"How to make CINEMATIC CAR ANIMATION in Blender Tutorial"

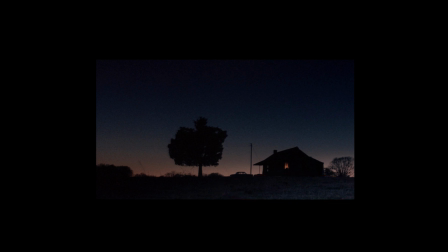Now I want to create a light that is visible on the hill, but I want to keep the motel in darkness.
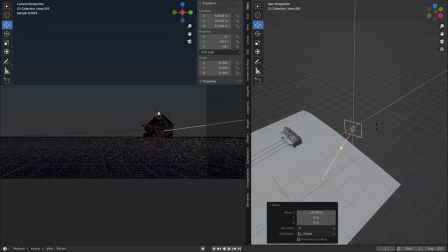For this I will use an area lamp which I will rotate in this direction.
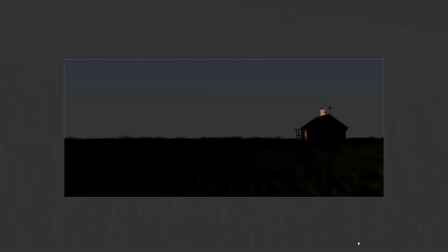Now I have a brighter sky, a motel in silhouette and a part of the hill illuminated.
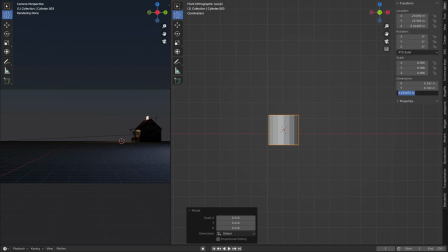Now I am going to create an electric pole.
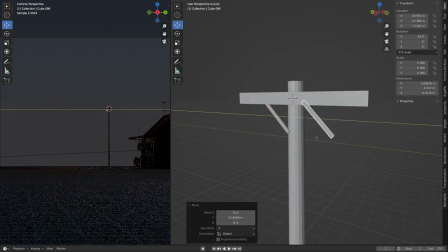Since only the silhouette will be visible in the distance, I don't need to think too much about the details.
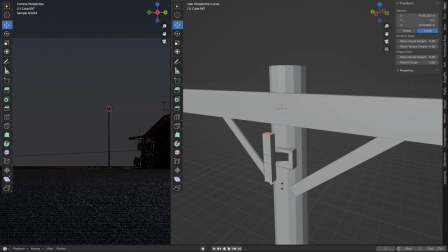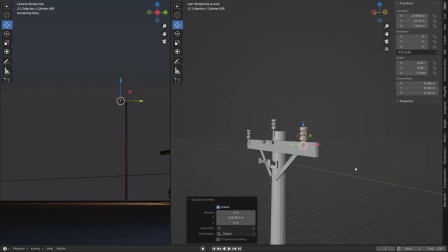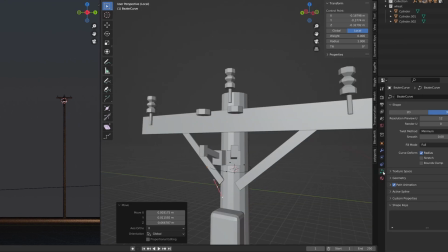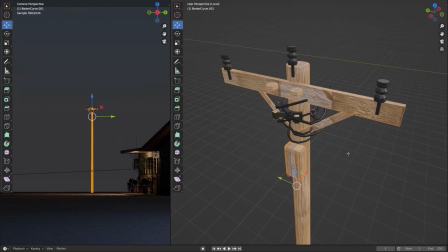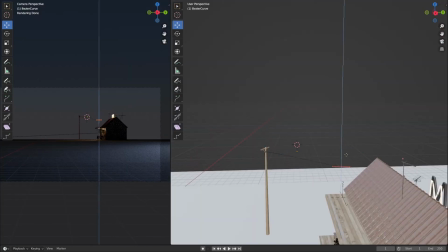Now we can connect the electric pole and the motel with the cable that we will create with the curve object.
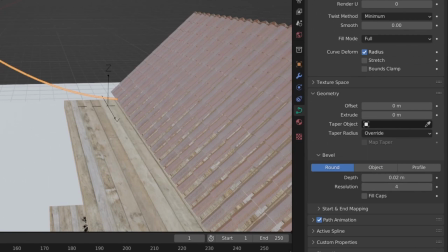Just add depth in the bevel profile tab.
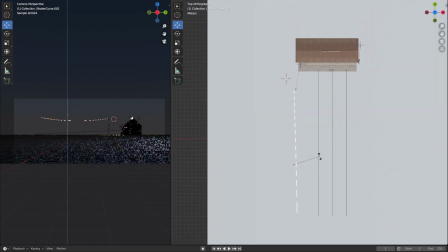Do the same with the cables between two electric poles.
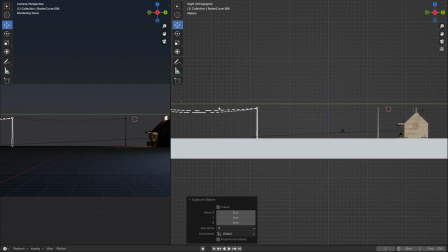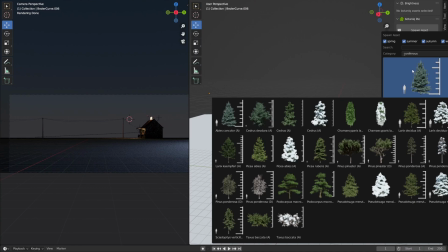For trees and bushes I will use the Polygoniq addon.
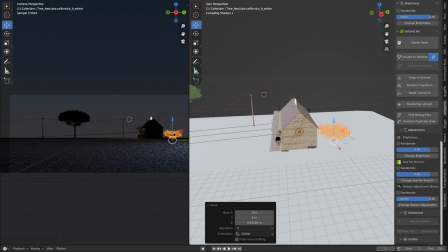If you don't have pro version, you can try $1 version where you have a few trees or some other addon or website that is free.
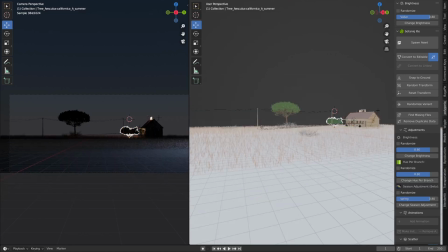There are many options available online.
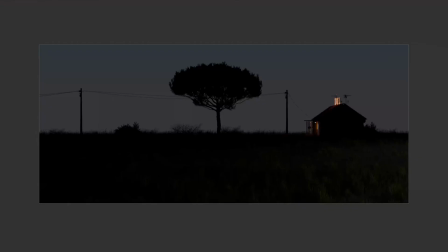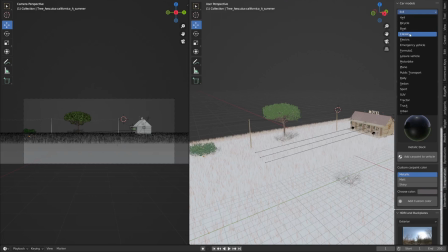For the car I use transportation addon. There are also many options available for free.
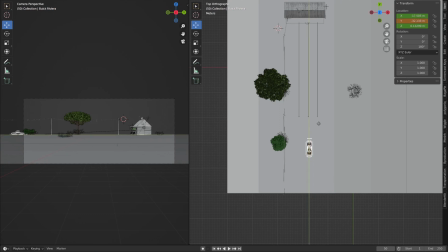To animate the car you only need to set two keyframes, one for the beginning and other for the end.
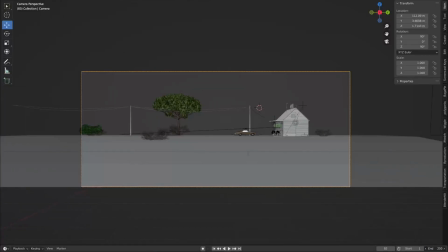Just press T above the timeline bar and make sure that the interpolation mode is set to busier so that the car slows down instead of stopping suddenly. To animate the camera I also use only two keyframes. I slightly move the camera on the Y axis to the right by a few meters and rotate
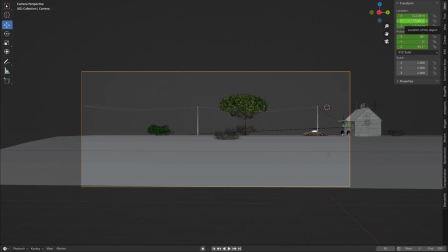it on the Z axis by a few degrees to give the effect that I was following the car.
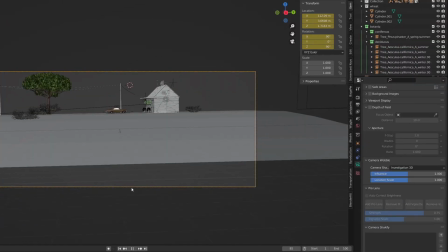After that I used free camera wobble addon and added a preset called investigation.
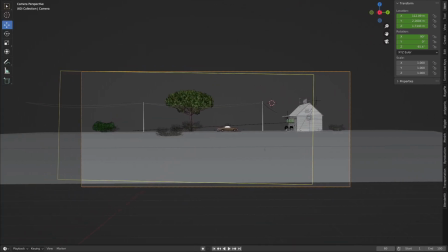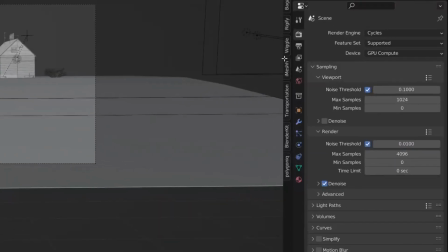Before we start with render animation I want to include mist, ambient occlusion and glossy direction pass.
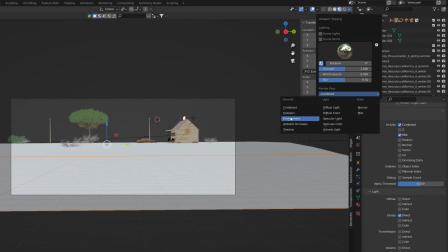In the world properties tab you can control the depth of the mist pass.
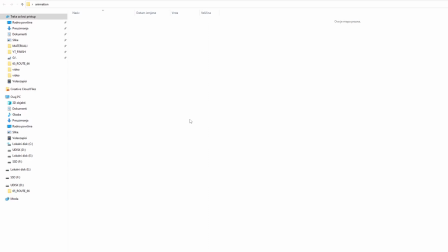Now we can create folders for rendering.
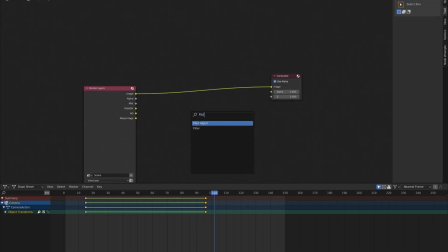I want Blender to save the main render, glossy indirection, ambient occlusion and mist pass separately.
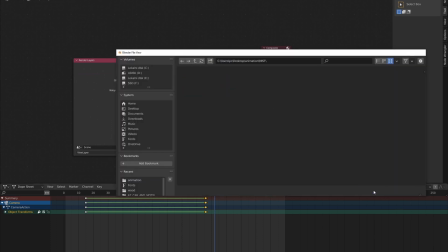We can set this in compositor with the file output node.
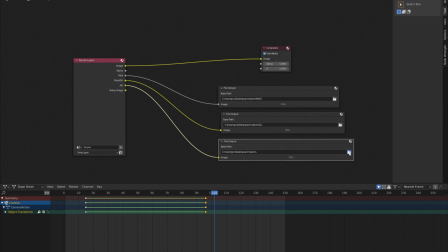Connect the glossy direction, ambient occlusion and mist pass into the folders we created.
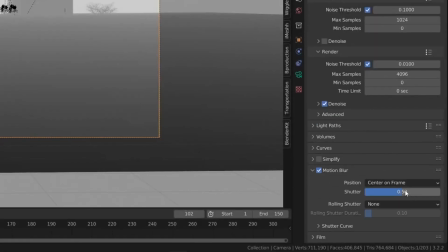Select the main render folder in the output properties tab. Finally, turn on motion blur and we can start rendering.
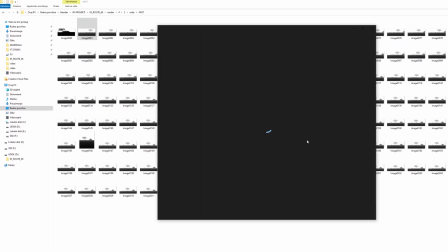Now we have all passes sorted by folders and we can start with post-processing in After Effects.